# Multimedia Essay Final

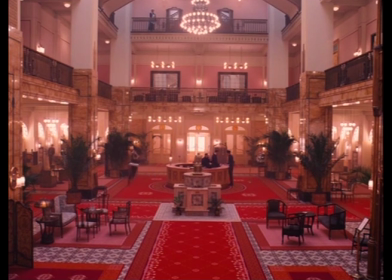0:03 Hello, I'm Henry, and today I will be talking about one of my favorite movies, The Grand Budapest Hotel.
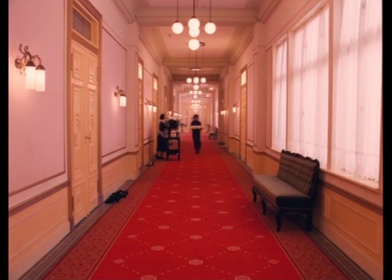0:09 Directed by the great Wes Anderson, this movie is full of beautiful, intricate,
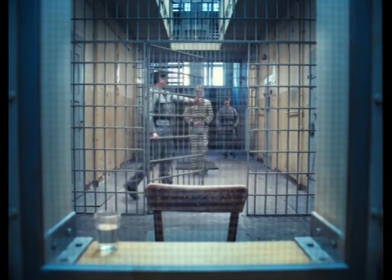0:14 fairy-type-like scenes that bring this movie to life and allow you to get immersed in a story or a different world.
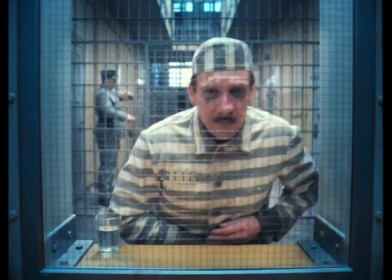0:20 Yes, all movies usually do bring you into another world, but in The Grand Budapest Hotel,
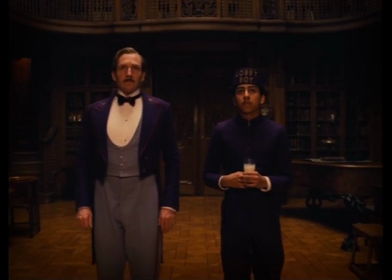0:25 they use storytelling within the movie to allow for characters and the audience to experience and enter a different world.
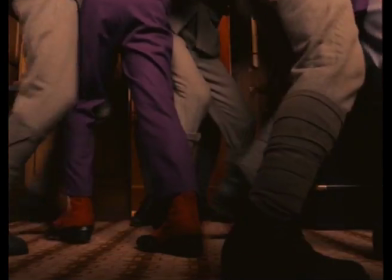0:31 Because sometimes our world can be a very cruel and bitter place, but through storytelling we can escape these horrors, even if it is just for a quick moment.
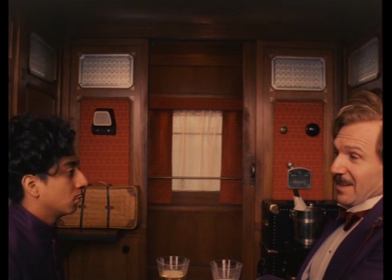0:39 You see, there are still faint glimmers of civilization left in this barbaric slaughterhouse that was once known as humanity.
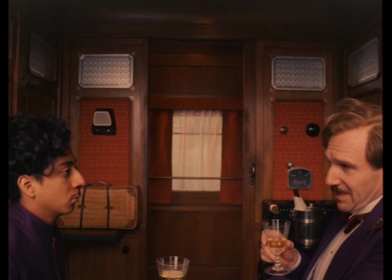0:46 Indeed, that's what we provide in our own modest, humble, insignificant... fuck it.
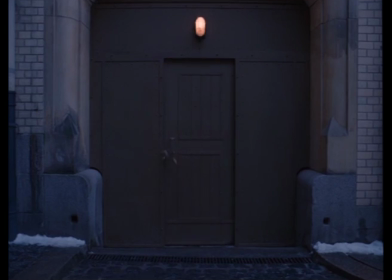0:55 There are many ways that Wes Anderson allows for us to escape into a new world, with very subtle changes that you may not see or realize.
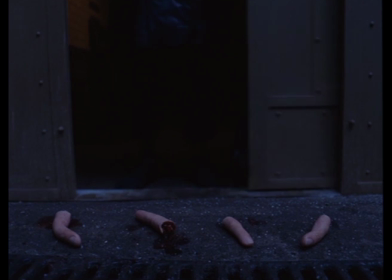1:02 One way that Anderson does so is by changing the aspect ratio for each time period.
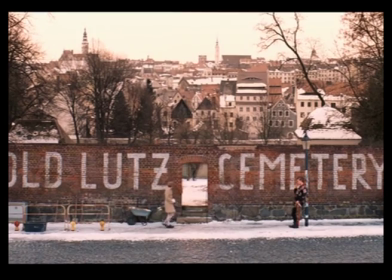1:07 You can see from 1985 to the present, more or less, the aspect ratio is 1.85 to 1.
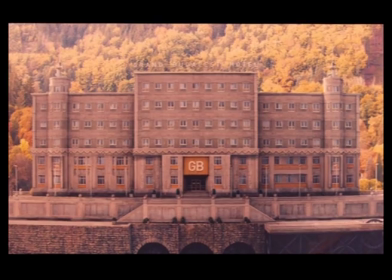1:14 In 1968, the aspect ratio is 2.35 to 1. And in the 30s, the aspect ratio is 1.37 to 1.
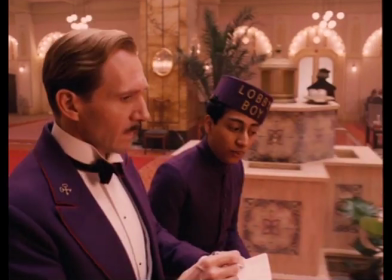1:22 This change allows for us to enter a new lens, a new perspective, a new world without a super dramatic change.
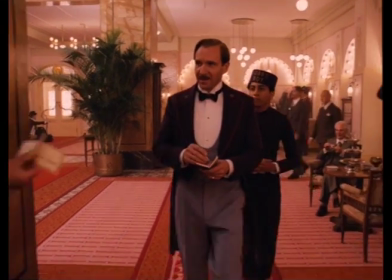1:28 As well as the aspect ratio, you can also see the color palette is much different in these time periods.
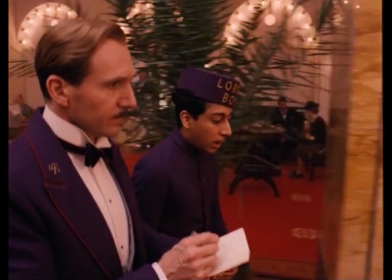1:34 The 30s have a far more highly saturated palette, providing a nostalgic story type feel,
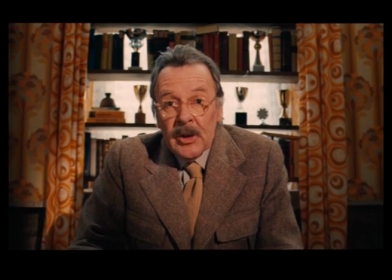1:39 full of blues and purples, whereas the 60s have a lower saturated palette, full of browns, and is a very mellow feel.
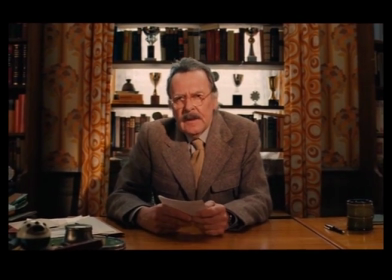1:46 This once again provides a fantasy type feel to the 30s, a world full of color and hope.
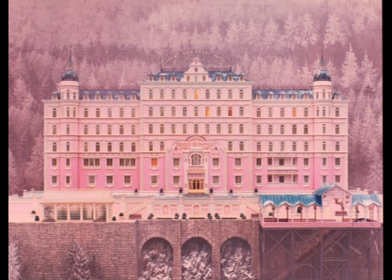1:51 These stylistic and tonal changes are huge, and it may go unnoticed to the audience, even though you felt a change. As well as the mise-en-scene that Wes Anderson uses to allow us to escape.
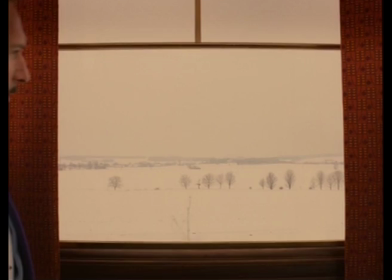2:04 He also uses frame narration of allowing us to escape these horrors of the world. In the 30s was the rise of Adolf Hitler and the start of the deadliest war of all time.
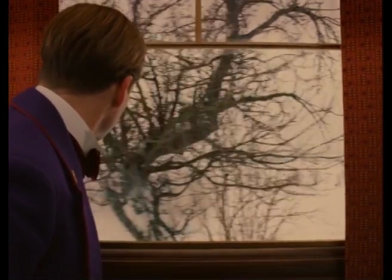2:12 And also in this time period, there are hints of war all around them without actually addressing it.
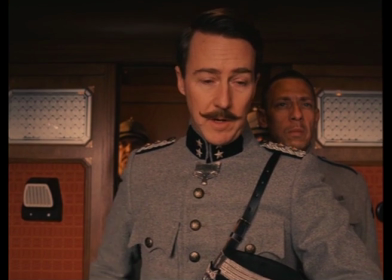2:16 Because who wants to escape the horrors of our own cruel world to enter the most horrific time period that humanity has ever endured, World War II?
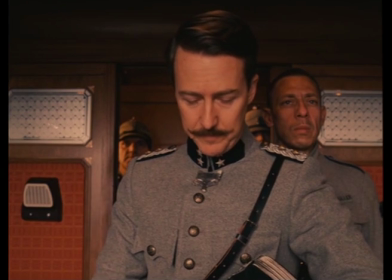2:25 And then in 1968, when the author is talking to Mr. Mustafa,
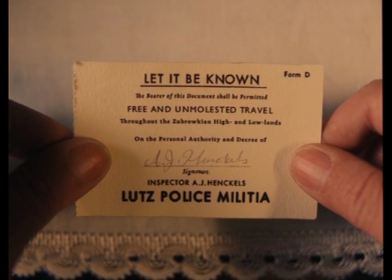2:29 Russia was actually invading Czechoslovakia and a part of the whole Soviet regime.
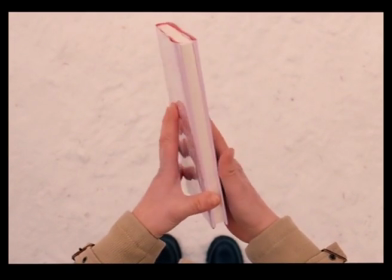2:35 With all of these horrors surrounding these time periods, they take an escape from it by entering a new world through a powerful story.
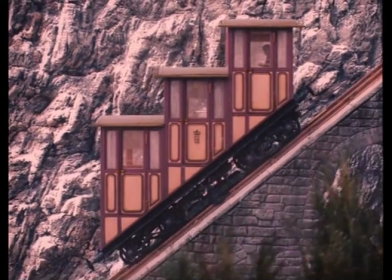2:43 The author talks about being very lonely, and you can tell Mr. Mustafa is lonely too.
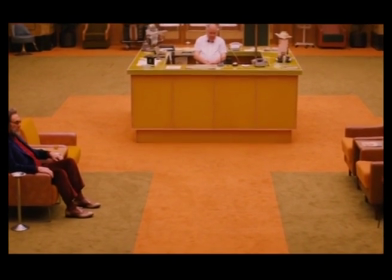2:47 He even said, "Immediately perceptible air of sadness. He was, like the rest of us, alone, but also, I must say,
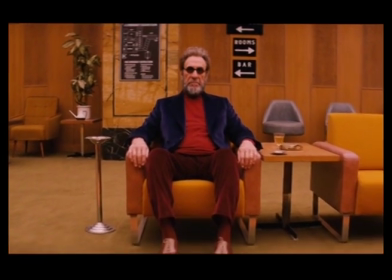2:55 he was the first that struck one as being deeply and truly lonely, a symptom of my own medical condition as well."
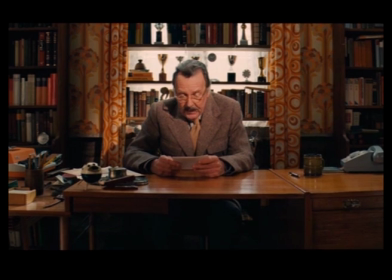3:02 We both escape this lonely world by entering the story into a new world.
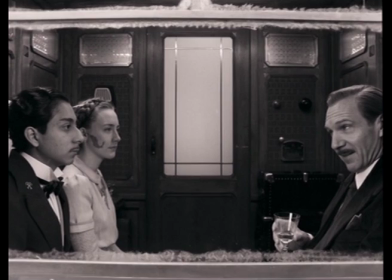3:08 We don't see much of Agatha talking or in general.
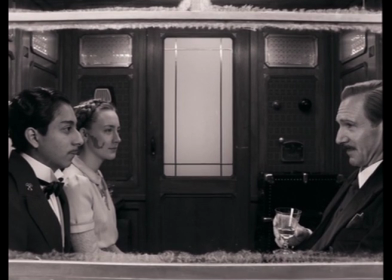3:11 Do you think that is because she didn't talk much, or do you think it was because he chooses what information to give the audience, what he wants to make them feel?
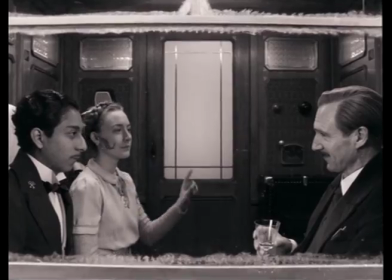3:19 He decides to pass on a tale of love, compassion, and loyalty, compared to a story full of tragedy, loss, and death.
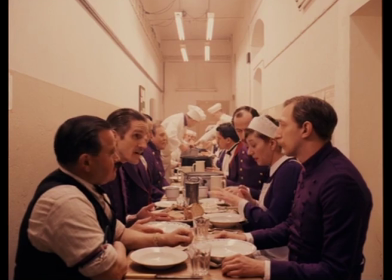3:28 Why do you watch movies? Why do you dive into a story? What's the purpose that you are trying to obtain?
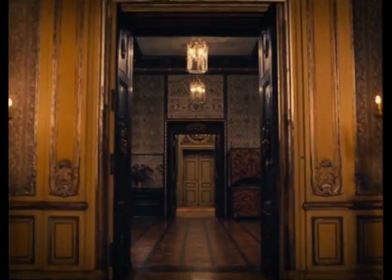3:34 At least for me, I know that I want to escape my world, whatever stresses are bringing me down, or anything that is affecting me.
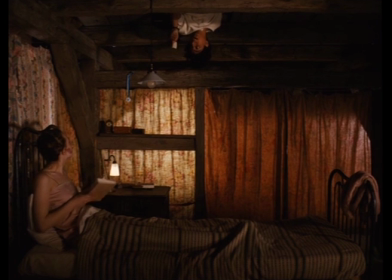3:42 I want to escape into a world full of love, compassion, and loyalty, rather than hate.
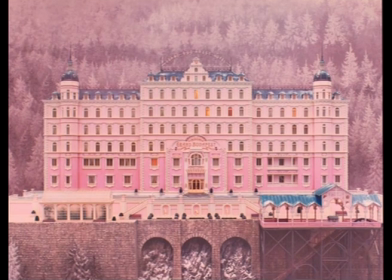3:47 The ability that Wes Anderson has for us to jump into a new world through slight and subtle changes in the color palette and aspect ratio provide a smooth transition,
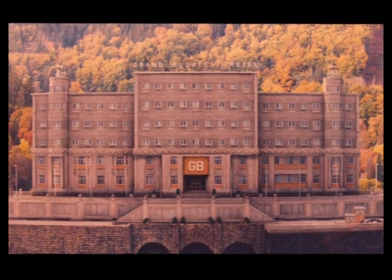3:56 as well as the ability to focus on the positives of the world and in your past.
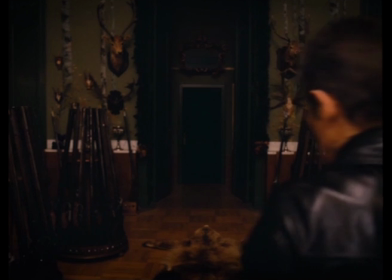4:00 This movie allows for us to escape the horrors of our world to experience the feelings that we know make this world just so amazing, and he does this all through storytelling.
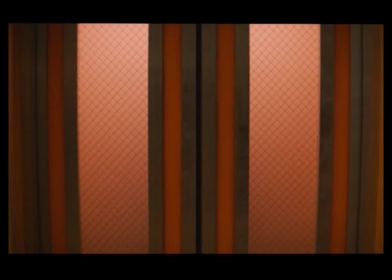4:09 Let's change the subject. Thank you very much. I'm leaving. Have a good one. Bye.